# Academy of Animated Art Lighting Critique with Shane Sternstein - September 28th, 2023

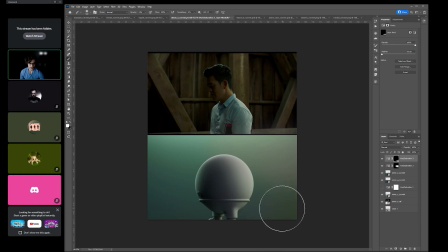1258s
I think it's just going a little bit more neutral. Okay. So, let me
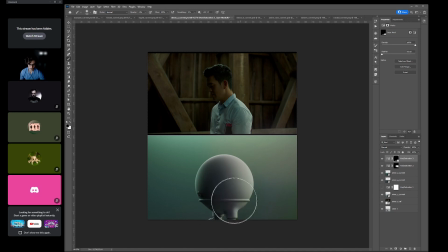1274s
take this over here. So it's just starting to go a little bit more neutral there. And you see how it just already starts to feel a little bit, it starts to
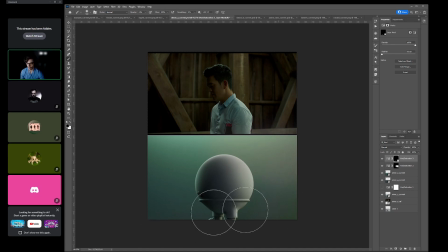1288s
feel like it's a little more analogous in colors. And when we talk about color theory, we kind of want some of these colors to be a little more analogous. And then this becomes more the contrast. This is the complementary color up here. So I think you can do that.
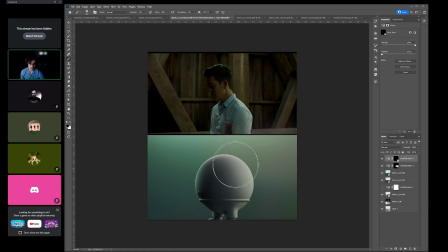1308s
And then I feel like what you can do is actually, so we have these nice warms up here, and then you can start adding in let me
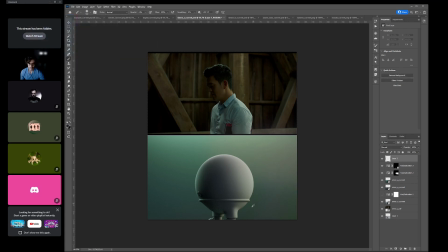start adding in a little bit of like those cool fills.
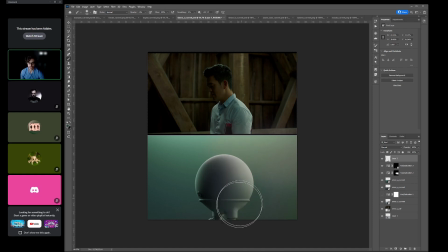1334s
I like having it, like keeping it bright up here, and then you just bring in a little bit of more of those like cool fills in the key down below, and that just starts to like group with the background.
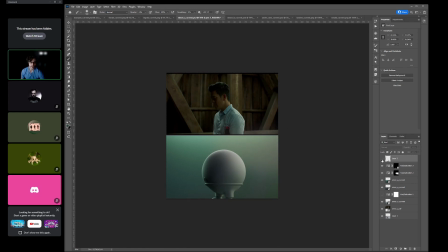1350s
Like it starts to feel like it's within the environment. So I think it's just those, like, you see how like right now this separates and it almost feels like it's
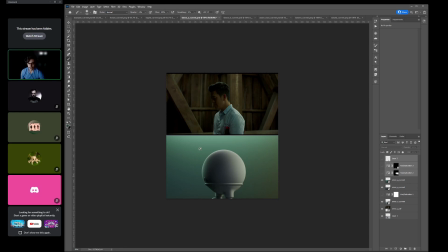1367s
like a cutout. Like this area actually starts to group a lot better because you have like, you feel like that it's coming from this green source, and having this like go neutral is totally fine. I think it's just more of like down below, you kind of just want it to group a little bit better.
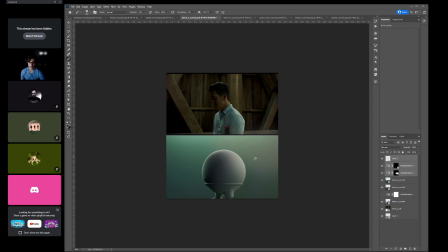1388s
I see. But yeah, I think that, I mean, that's just some small, like, kind of additional notes that you can do, but I think it's in really great shape right now.
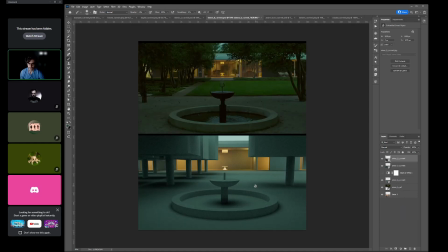1402s
And then the second one, I think, honestly, I think this looks great. I feel like you nailed it. I think it's really simple read. It feels like this image. The values are working really, really well. Our eye goes to where it needs to go.
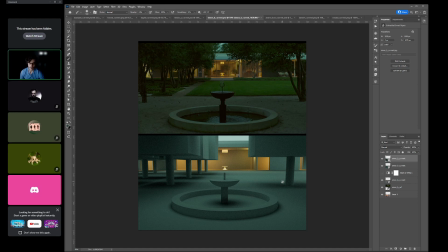1420s
And I think like this exercise is in great shape. Great. So yeah, awesome job. I think real big improvements, and just the way you're starting to use your like,
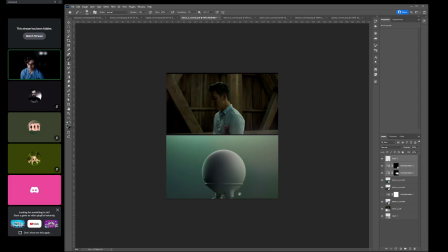1439s
this is a tough assignment because you just have a flat background and you have basically a sphere. So to be able to get the shaping and kind of just having this feel within here is, I think it's great.
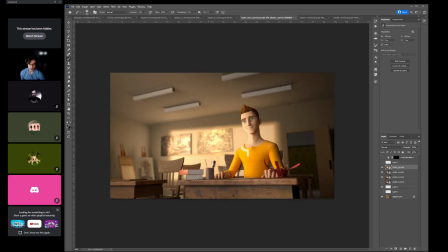1461s
Thank you. All right, so Andre, you're up next. I think you're super close. This is great. Love that background. I would just do a couple just small things.
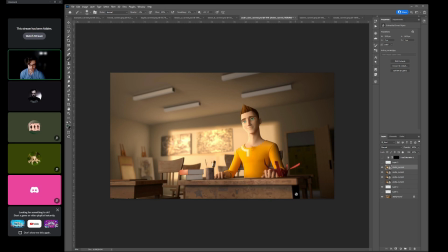1478s
I would just bring up this desk, just the desk exposure up, maybe just like a half stop. I would also check your DOF to see if you can get this more in focus. More of like the foreground. Like, I think just as a read, it would be, the background looks great.
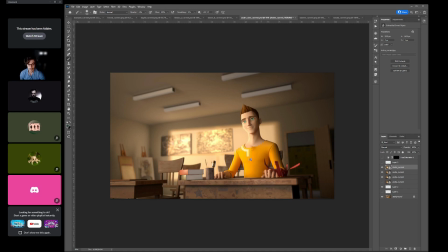1497s
I think just as a read, the foreground desk grouping with your character will help it feel like it's in the same area, the same plane. Okay.
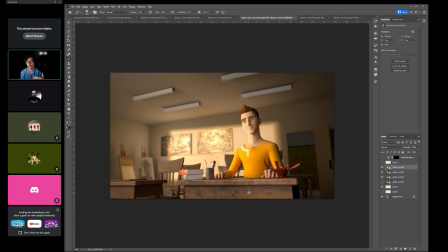1513s
Like right now, it almost feels like we're in a soup where what it feels like is we have like a 75 millimeter lens, with a really shallow, like with like almost like an f-stop of like, or like 4.5, and
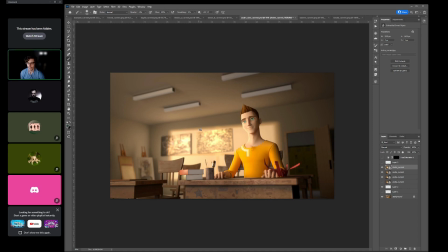1534s
like it like, but like what, and that's just the bokeh. That's just the DOF. But in reality, it feels like your lens is probably more around like the 50 millimeter,
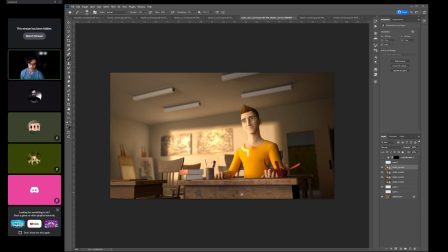1548s
and your f-stop would be a little bit higher. So I would just try to see if you can get this more in focus, just so it helps like stay within like the same plane as your character. Okay. And then I think the last thing is, so this is great.
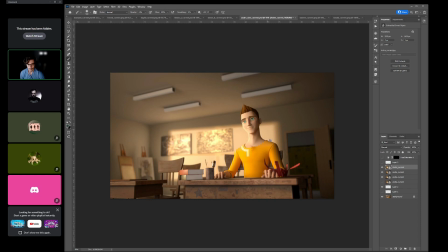1566s
You added this fringing, which is really nice. I think what you can do is take your initial key, because you have 2 lights, correct? Yes. So take your initial key and you can take some of that red value out.
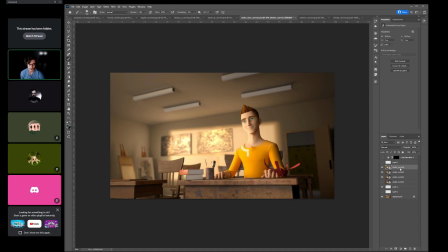1584s
So this goes back to a little bit more neutral color. Keep the same value. Keep the same value, but have this a little bit more, like if you take the key and you remove some of the red from it, and possibly a little bit more, possibly a little bit of green,
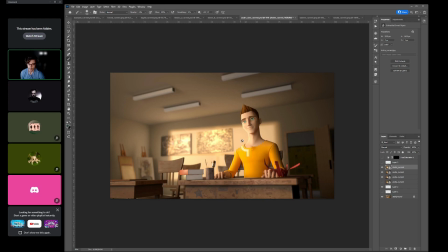1604s
then it's going to go a little bit more neutral here. And the reason why I'm saying to go a little more neutral is because the color of your character's skin is when I squint my eyes, is starting to get to the same hue as the background.
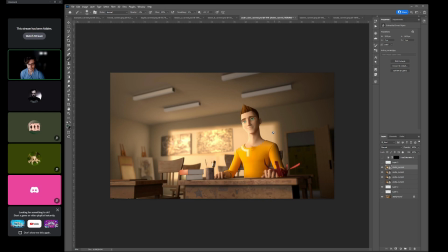1623s
Okay. So it's just trying to separate that a little bit. And then once you do that as well, the fringing starts to become more apparent. Like the fringing starts to feel a lot more saturated. So I wouldn't touch your fringe light.
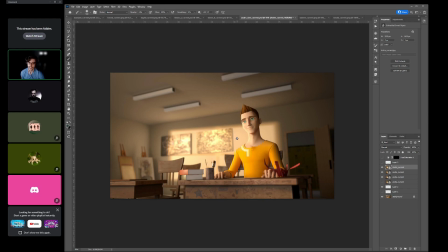1642s
It's just the initial key light that you adjust the hue on. So it's just balancing that hue, and that'll help like separate this character and then help saturate that.
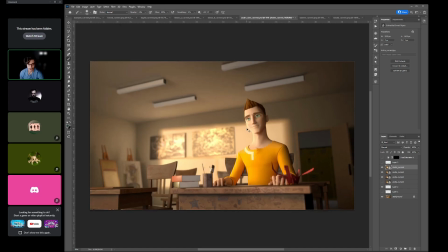1658s
And then I think from there, were you able to get any of the eye shaping in?
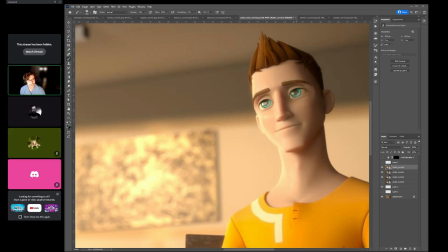1665s
Yeah, I try to put some on it. I would just do it a little bit more. I think it's just I can see it a bit, and this is great. I think it's just the fall off just needs to be a little bit farther out. Okay.
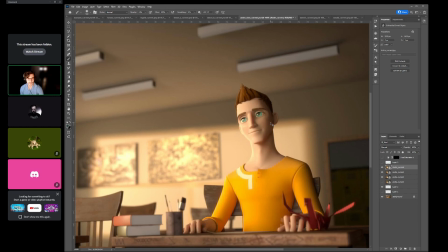1684s
But that's starting to look really nice.
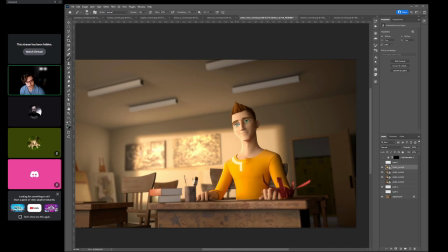1688s
And the last thing is I would lift the eye whites just in the fills a little bit more, just so we can get a better read on that. Okay. So it's like now I'm starting to get into like the very tiny notes of this image.
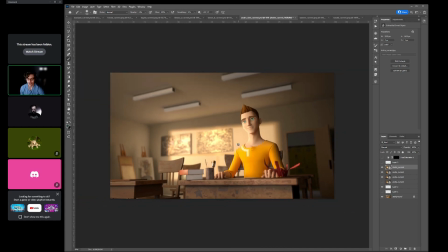1702s
So that means you're in really great shape. Cool. So yeah. Oh yeah, and the skin color definitely looks a lot nicer now.
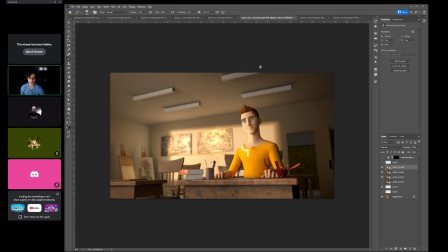1718s
Awesome. Okay, so I think just those little small notes, and I think you're pretty much there. Oh, cool. I have one last challenge.
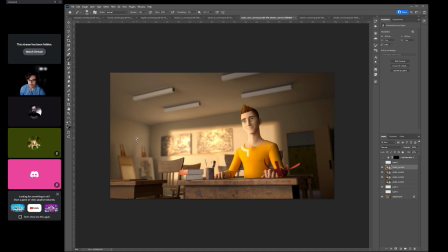1731s
This was not in the reference, but it might, and this is just a test.